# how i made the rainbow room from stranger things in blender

That's a tab in Blender I do not open, even if it depended on my life. I don't care.
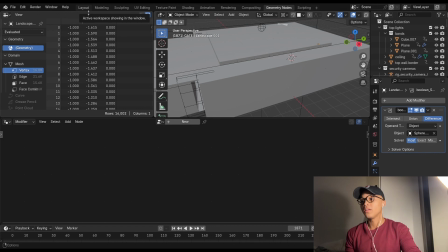4:13 I'm not opening this. Whoever came up with this, I wish you well, but it's not giving it. No. If y'all understand it, good luck to you.
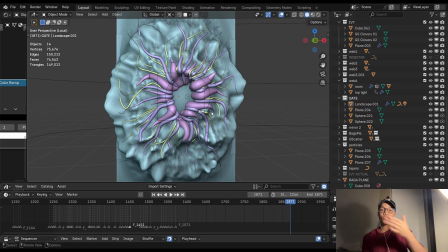4:18 You're much smarter than me. So I tried to make it. I'm gonna put a screenshot of what it looked like. That's what it looked like. I tried to make it and it just was not working.
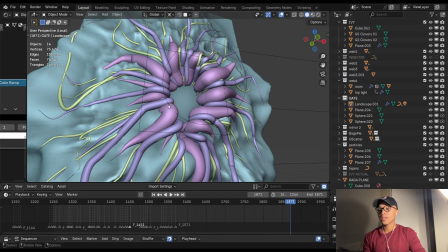4:24 It was too much. So I just painted these curves on instead, and this is a landscape from the add-on Ant landscape.
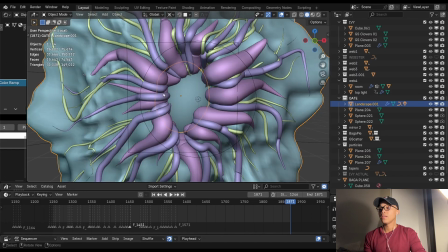4:30 So I just sculpted that a little bit to make it look like a crater situation. And then these curves, instead of using geometry nodes, I just painted them on.
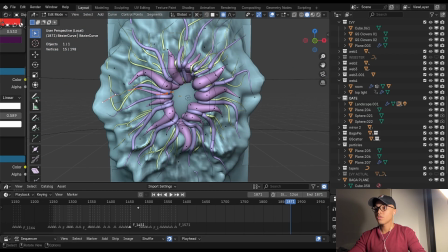4:38 I just drew them on, because if you go on Bezier curves and then you go on the draw feature and you put it on, this is annotate, draw feature, and you put it on surface,
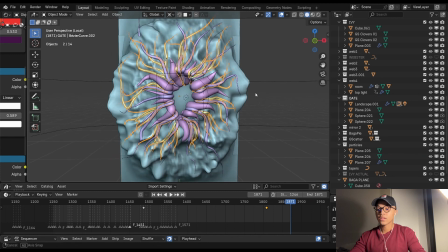4:45 you can just draw and the curve will appear. And then these grow out as the animation progresses.
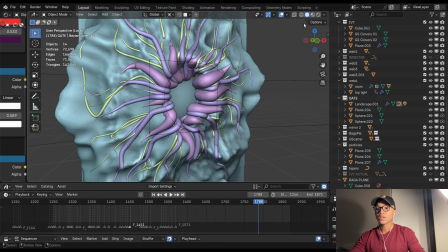4:50 And yeah, These are the textures that I used for these vines.
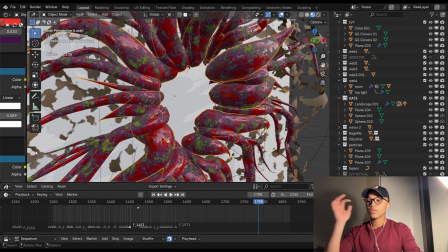4:55 I mean, the texture here doesn't really matter because since everything is like covered in red light, it's so difficult to see either way that it's like, what's really the point?
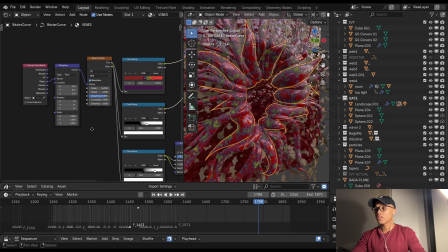5:02 So I just used a bunch of colors that I felt like using. This is basically a noise texture for the color, for the roughness, for the normal as well.
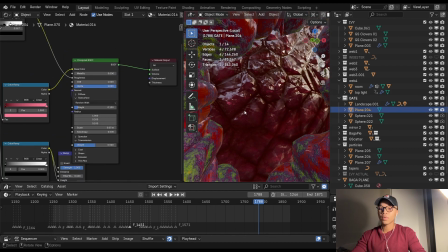5:09 That's it. Then here for this like plasma bubble vein thing. I don't even know what this is.
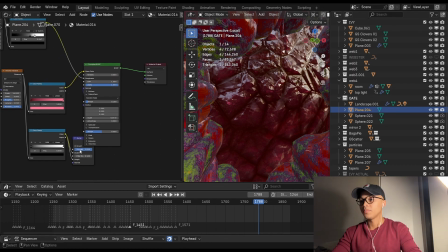5:14 Membrane, that's the word, membrane. Just a Voronoi texture with like pink and red.
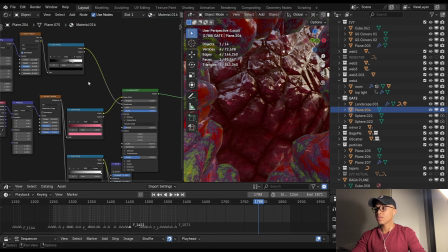5:19 Same thing for the bump, pretty much the same thing for the roughness. But the roughness is a noise texture, but no one cares about that.
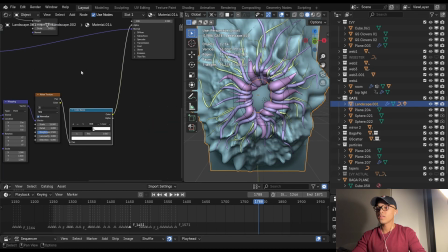5:24 And then here, I did the same thing as Kev Binge did. This is like a regular ground material from Ambient CG,
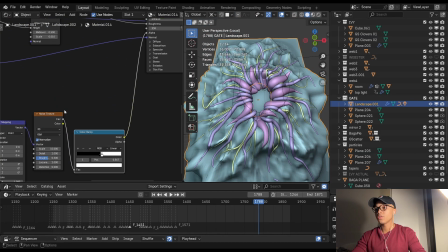5:30 but I broke the alpha up into chunks with a noise texture so that it looks like this like floating surface, atoms, substance, you know? Yeah, and that is honestly pretty much it for the gate. To continue with that upside down look, I used some add-ons. The ones I used were G-Scatter and Bag of Pie for like all the vegetation.
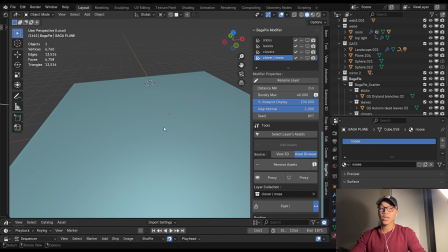5:54 So this is a plane that has a transparent material, so the plane itself is not seen on the render, but the Bag of Pie, like the stuff that's on top of the plane, is seen. So on the ground I put sticks, leaves,
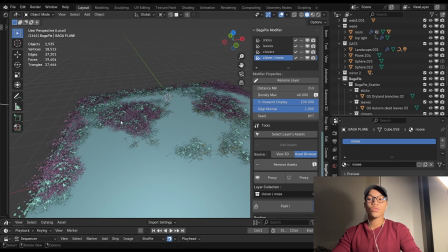6:06 clovers, and more clovers so that it can look overgrown, like the place has been there for a while, like abandoned, unkempt and whatever.
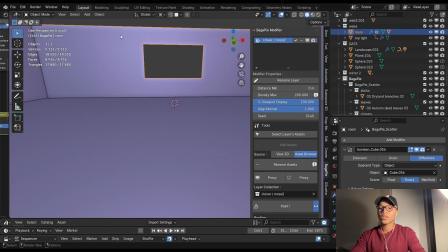6:13 And then I also put some stuff over here on the walls. I just put some more of this clover stuff on the walls, a bunch more, actually a lot more here on the walls, because these clovers kind of look like moss, so I just put them there.
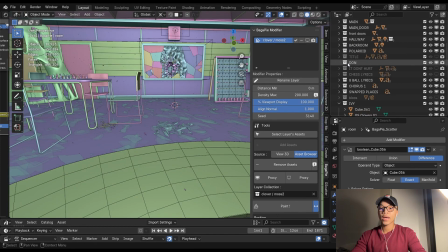6:26 And then for the G-Scatter, I used the ivy looking thing from G-Scatter, just this ivy,
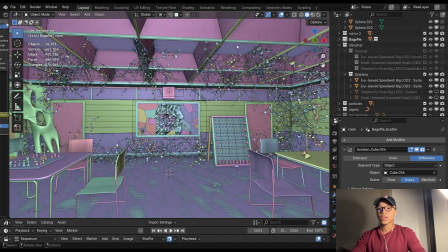6:32 more ivy, just ivy here on top of this thing, ivy around the walls that is also growing in, so they can kind of like grow in with the veins as well. Then shepherd's purse on the floor, just because I like how it looks, and I feel like this is the type of plant that you'd find in the upside down for some reason.
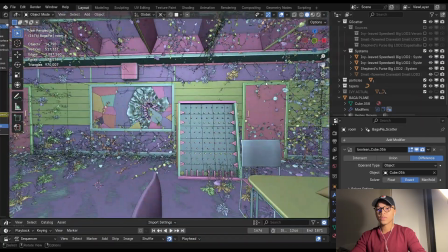6:47 I just feel like you'd find that, I don't know why, but anyway. And then, what is this? Crane's bill, whatever that is, over here around the rainbow.
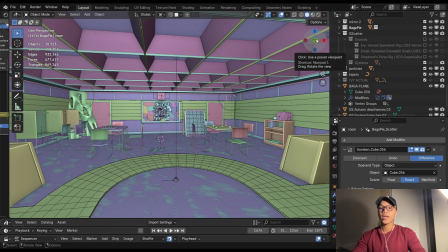6:54 Again, just because I liked how it looks. So I used the G-Scatter, Bag of Pie, and Ivy Gen to generate all of the ivy that is like everywhere, all the vines, sorry, not ivy.
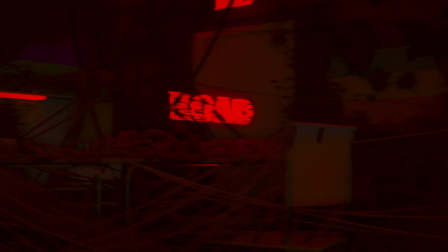7:02 All the vines that are found in the upside down, as we all know. So these are all the vines that are here.
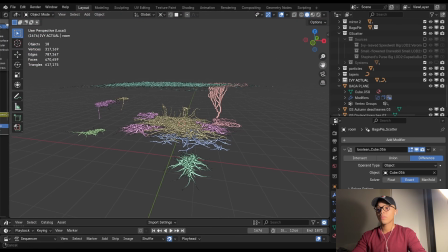7:07 I used a bunch of decimate modifiers, but originally this could have been like more than 10 million vertices. I mean, more than 10 million polygons. Some of these grow. I am not going to attempt showing you that. I'm not, because that's a disaster right there.
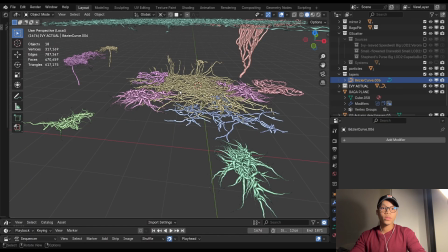7:19 Some of these grow so that they can grow, and it also just looks nice on the camera.
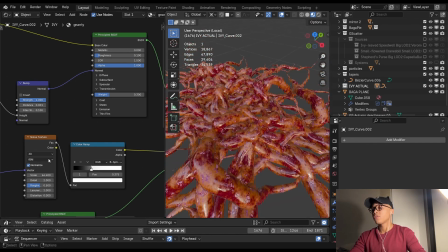7:24 So this is the material. These are two materials mixed in one. The first one is just the same thing as the ivy from the gate.
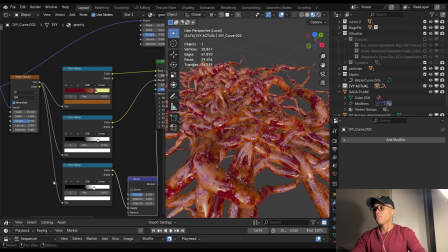7:30 It's basically the same thing from the ivy on the gate, but better colors because they're gonna be seen a little bit more.
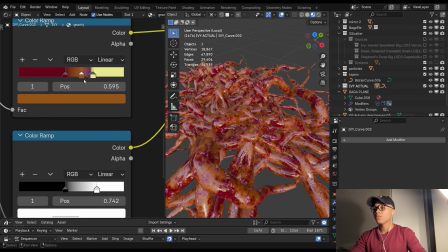7:35 This is just red, brown, violet, and yellow, and then with a noise texture. So that's material number one.
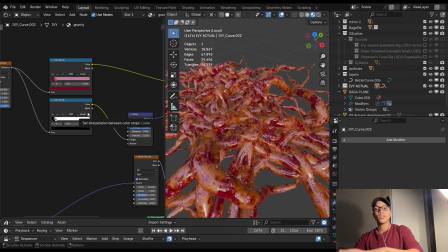7:41 Material number two is a Voronoi texture, basically the same thing as the inside of the gate, but on the vines, and then I mix those two with a noise texture and a color ramp.
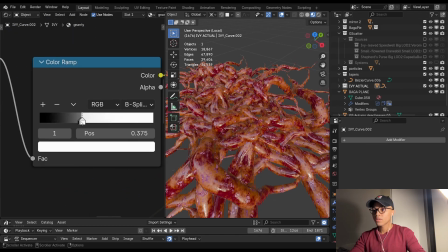7:49 If I move these sliders, you can see one or the other better.
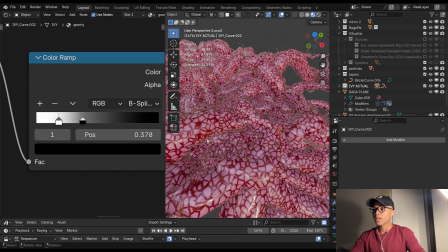7:53 So that's the pink one, the pink and red one, and this is only the gnarly flesh-like stuff.
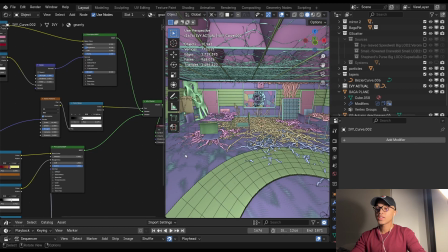8:01 And then I'm not sure because I still haven't rendered this.
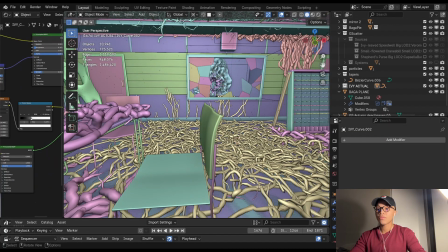8:03 Well, I'm rendering like the final preview of this, but I think I might have to render all of these vines separately with all the lighting separately,
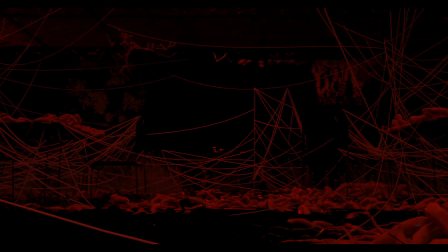8:11 and then render this like the rest separately.